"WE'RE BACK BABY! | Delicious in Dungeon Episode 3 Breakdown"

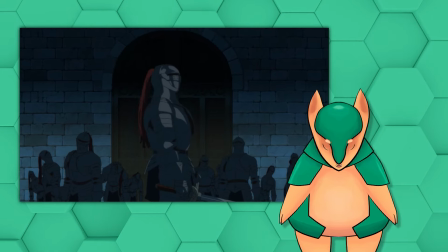248s
So now, while certainly still intimidating, the living armor is a puzzle to be solved.
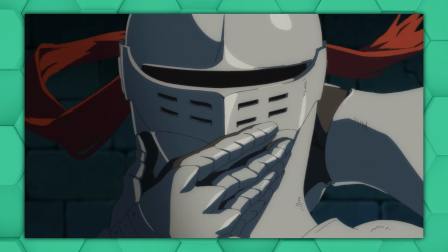253s
This shot foreshadows a moment from near the end of the story, if you've read the books hopefully you know what I'm talking about,
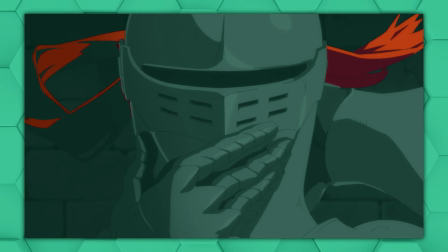259s
and I love the added drama from the plume fluttering into place in slow motion. This shot is so simple, but it's one of my favorites in the episode.
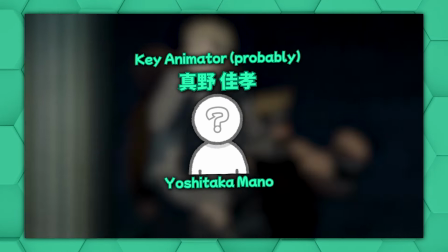266s
It's presumably key animated by Yoshitaka Mano because that's who did the cut immediately following it.
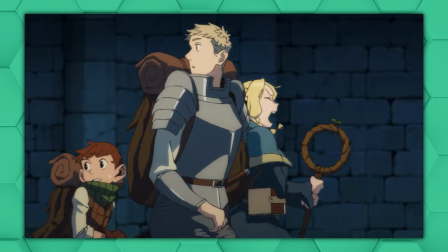273s
This is another shot that's original to the anime, and Studio Trigger brings so much personality to Elias with these run cycles, just like that one from the start of episode 1.
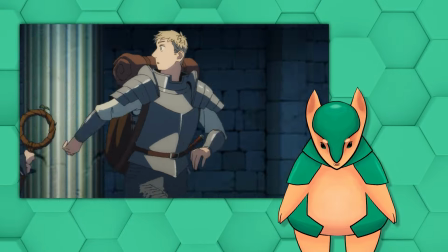281s
His gait is slower than everyone else's because he's the biggest of the group and weighed down by heavy plate mail, but he's also not running with any urgency.
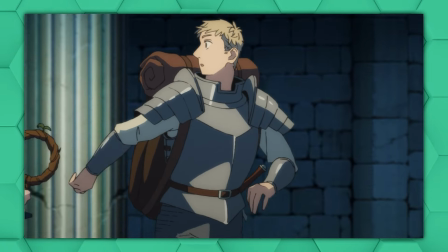289s
His head is pinned straight back with a look of curiosity,
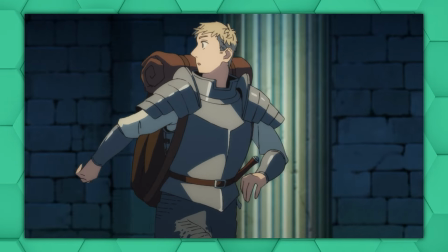292s
making his stride lopsided and unbalanced and I love the way that his right arm swings so far back to balance his body out.
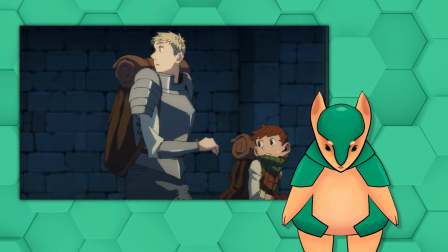300s
I can just imagine the reference footage that somebody probably filmed for this shot.
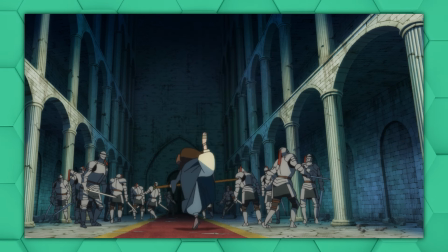304s
Then there's some absurdly trigger-y animation here where they depict some really crazy frantic movements with relatively few frames.
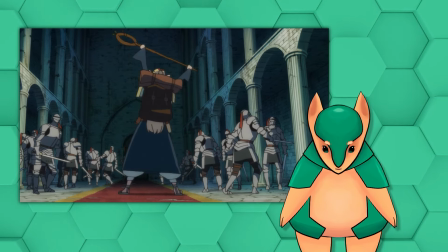312s
Marcel snaps from pose to pose with some ridiculously exaggerated smear frames and doubling.
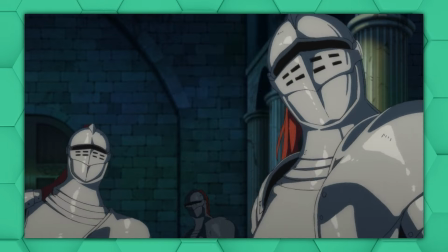317s
Here are a few of my favorite smear frames from this cut. This is then contrasted with this slow, smooth motion in the helmets.
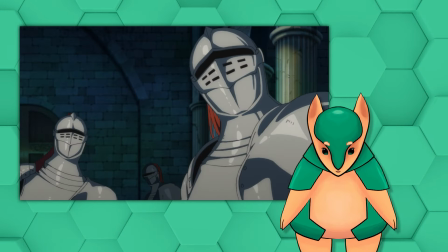324s
And some of this is actually animated on ones, which just further underscores the contrast between these two shots.
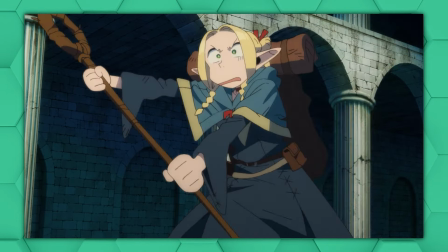330s
Here's a frame that I didn't notice until I went through this frame by frame.
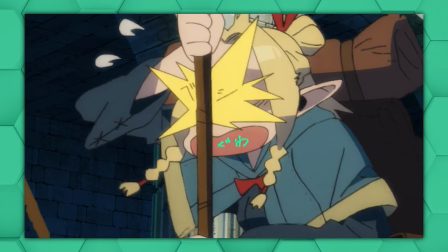334s
In her shock, Marcel baps herself in the face with her staff, and GUA is straight up just written on her mouth along with BESH on the impact.
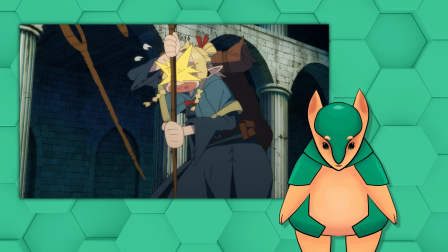343s
This is only on screen for 1 twelfth of a second, so it almost feels like an inside joke that we weren't even supposed to notice.
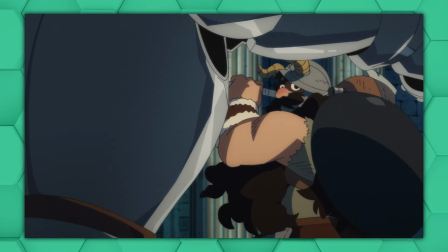349s
This big smash from Senshi looks so crunchy because of this double impact effect, which is super common in anime.
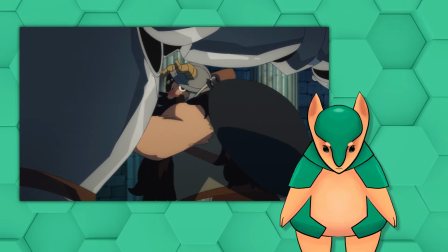356s
The axe makes contact, but the armor delays, moving slowly for 11 frames before finally getting blasted out of frame.
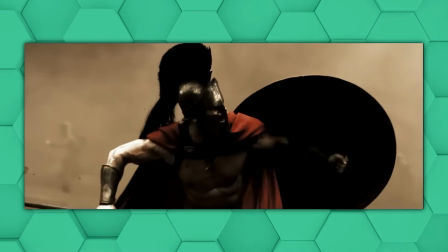363s
This is kind of like the speed ramping effect they'd use in movies like 300,
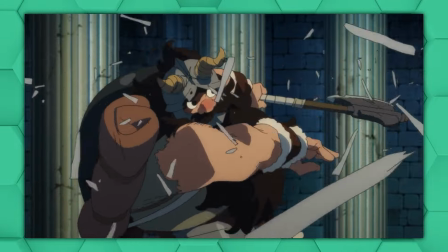366s
but it also gives the sense that this swing is so powerful that even with initial resistance, it still pushes through with this sort of innate force.
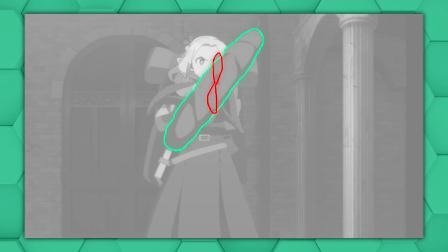375s
There's some great follow through in this shot of Marcille, and with so much comic relief fail wife Marcille, it's nice to finally see how powerful she really is.
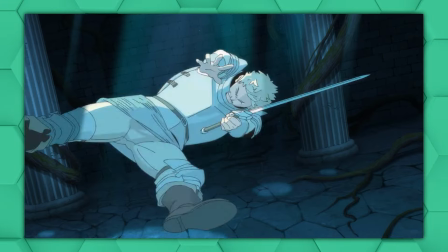383s
Here's another example of that double impact thing when this colony kicks Laios.
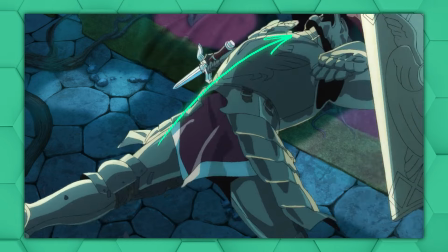388s
And the way its whole upper body gets carelessly flung backward with this kick shows both how powerful
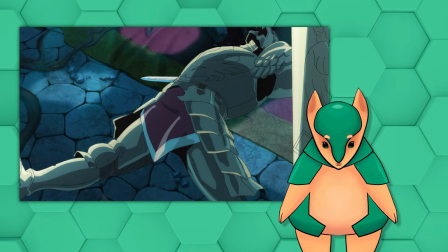393s
the kick is and the fact that this thing may be shaped like a human but it certainly doesn't move like one.
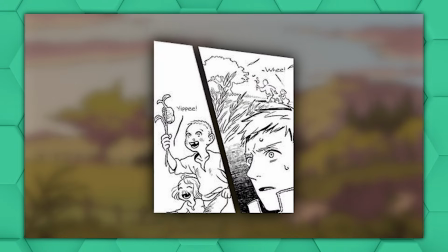399s
This is such an incredible interpretation of these two panels from the manga.
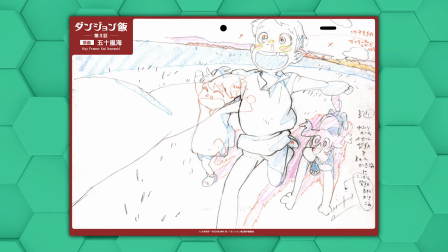402s
Kai Ikarashi does an amazing job portraying this rose-tinted memory and the childlike wonder that Laios must have felt in this moment.
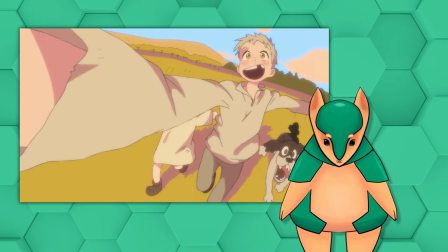410s
The backgrounds are drawn his animation cells, allowing the camera to swing around wildly like this.
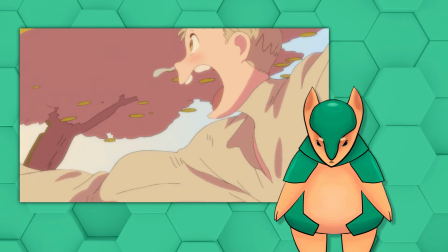416s
And everything is so loose and abstract with these crazy pink and yellow color choices.
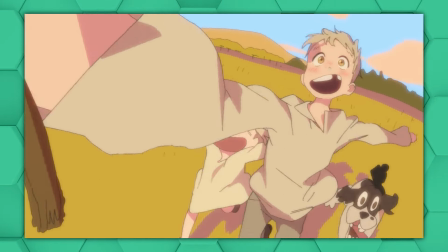421s
Ah, there's just so much to talk about in this cut. But the point is, I really feel like I'm inside a fuzzy but joyous and defining childhood memory.
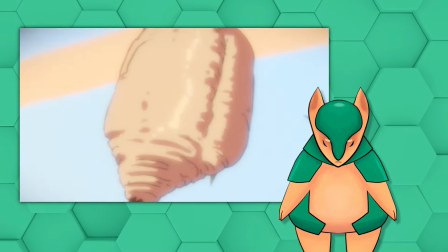429s
And this galaxy brain epiphany moment is so perfect as the culmination to this sequence.
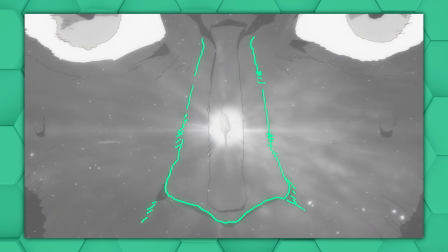434s
This may be a weird comment, but I love the focus on the construction of his nose here.
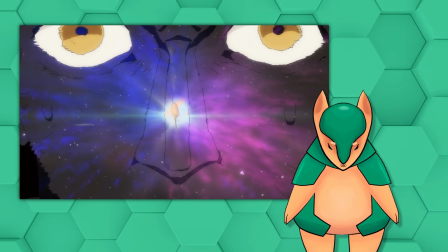439s
It's really the defining part of Laios's face and it's a nice change of pace when there's so much nose erasure in anime.
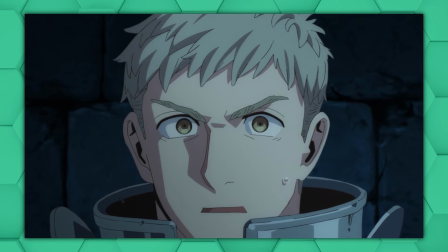445s
As someone with a big nose, I feel seen. This sequence is the exact opposite of that shot I complained about in the last episode.
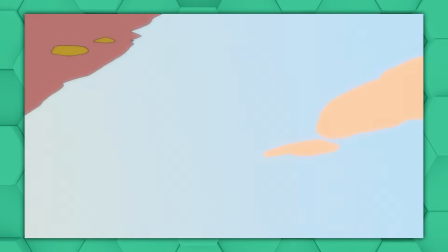452s
They've taken such a simple moment and elevated it unbelievably to give the audience the feeling
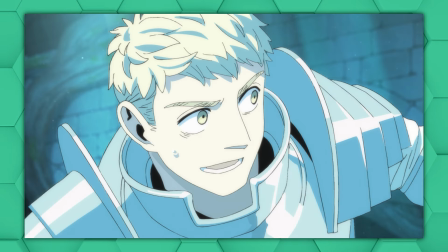457s
of wonder and excitement that Laios feels to solve this puzzle and learn something new.
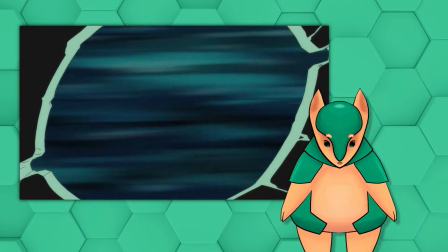462s
And afterward, look how the color palette of the scene has changed completely. Laios now has the upper hand and is excited to take on this challenge.
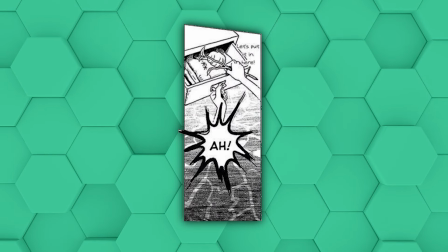470s
And that's reflected in the colors. I do miss this little detail where Laios stores the egg sack in his dresser.
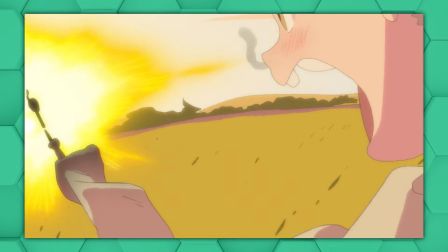476s
It is the human child experience to want to collect things. But with the direction they took the scene, it would have interrupted the momentum a bit too much.
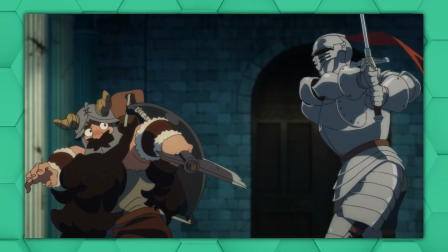483s
And the treats just keep on coming because now it's time for the first of what I assume will be many senshi panty shots.
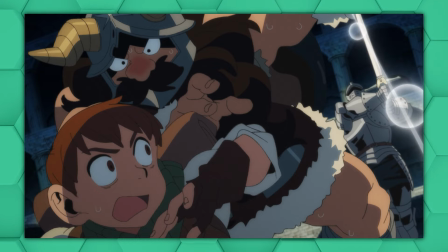490s
Throughout this next sequence, there's so much incredible animation here with so much great trigger flair,
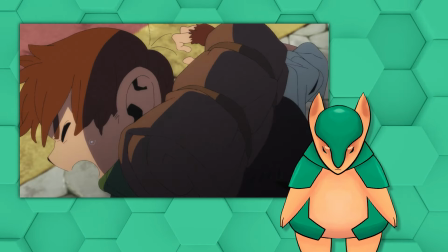496s
I really can't talk about it all and I'm saying that as much to myself as I am to you. So lightning round.
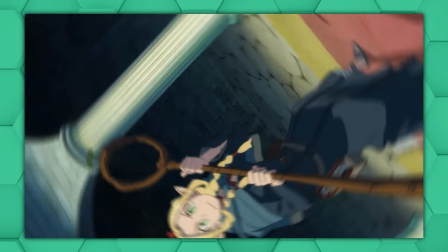502s
More hilarious smear frames and doubling. This swirly point of view shot is such an amazing use of what I think is just five frames of animation.
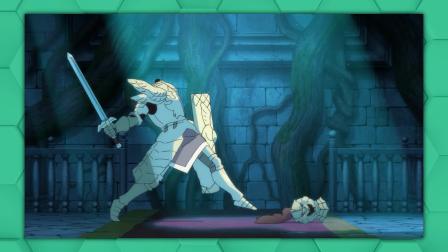509s
They do tons of great framing stuff with Marcel's staff. This shot again shows how the mollusks don't really know how to move a human body properly
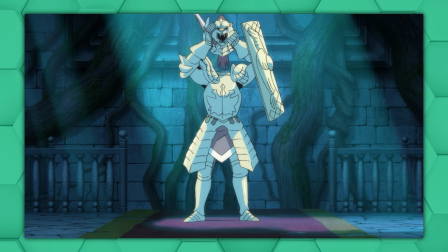517s
and makes the mini boss armor feel so much more manageable now that Lyos knows how it functions.
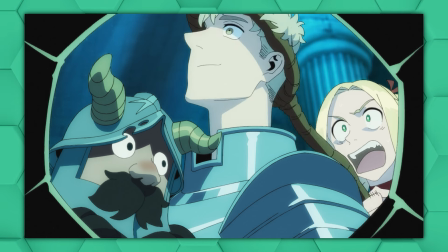522s
This shot where Marcil hooks Laios' head with her staff and jerks it around like a bobblehead while the rest of his body stays completely still is delightful.
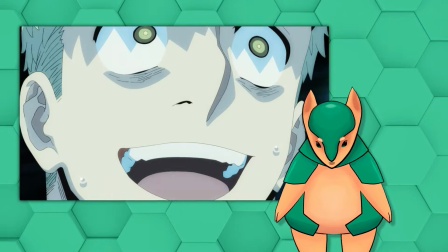531s
Let me know what your favorite moments from this episode were in the comments because there was just so much incredible stuff in this episode that I didn't have time to get to.
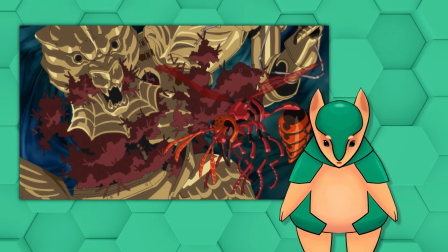538s
I really loved this episode and I'm so glad because I remember this being the moment when it really clicked for me in the manga too.
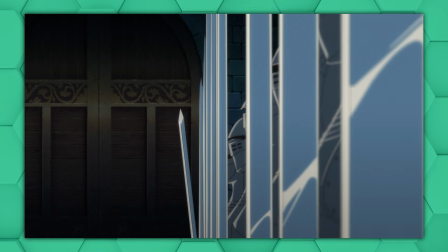545s
This is the first time they've come up against something that no one in the party already knows about,
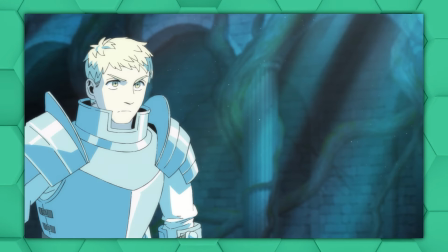549s
so Laios's downright obsession with learning everything he can about monsters is the crucial tool needed to defeat them.
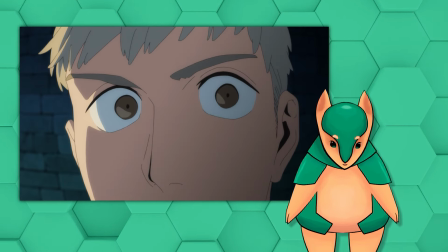556s
This whole episode is so impressionistic, showing things through Laios's eyes, from the way the living armor moves to the color palette.
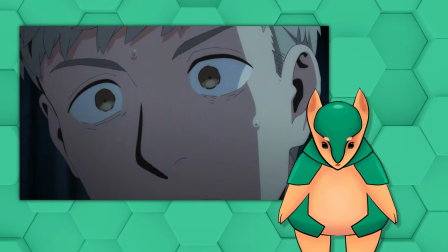564s
I couldn't help but feel excited for him when he figured out the secret to the living armor, even though I already knew what was going to happen.
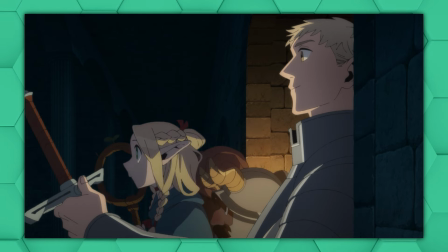570s
There are times when the characters look a little off model, but it always feels intentional,
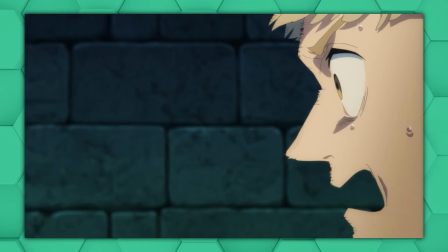574s
like the shape of a character's face is a direct representation of how they're feeling in that moment.
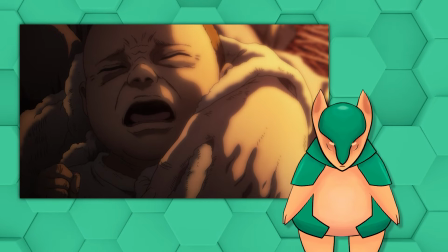579s
We're in a time dominated by the Mappa style of high fidelity,
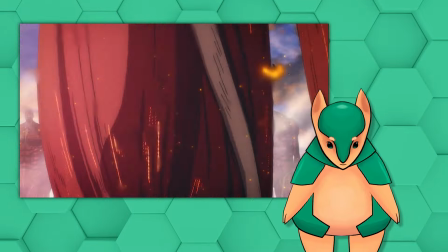583s
highly realistic, and consistent designs, movements, textures, and 3D backgrounds.
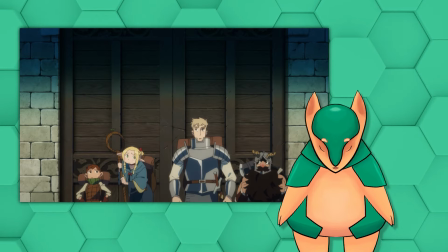589s
And don't get me wrong, shows like Jujutsu Kaisen are great in their own way too, but it's refreshing to see something that's unafraid to be unabashedly different,
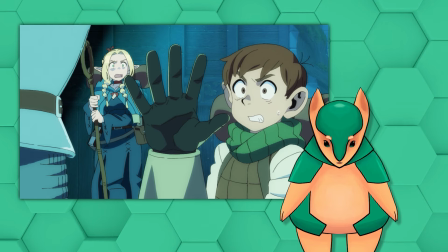597s
stylized, and at times unrealistic, because animation is by its nature a medium where literally anything is possible.
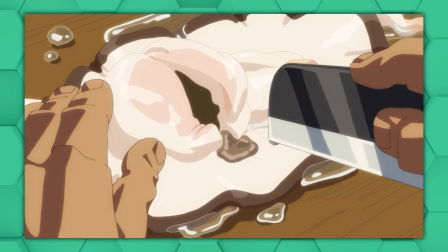604s
Okay, I have to stop writing, otherwise I won't be able to get this video out before the next episode, but hot dog this episode blew me away.
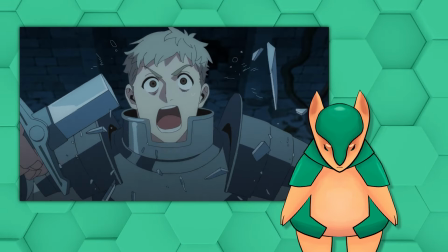612s
I can't wait to see where we go next.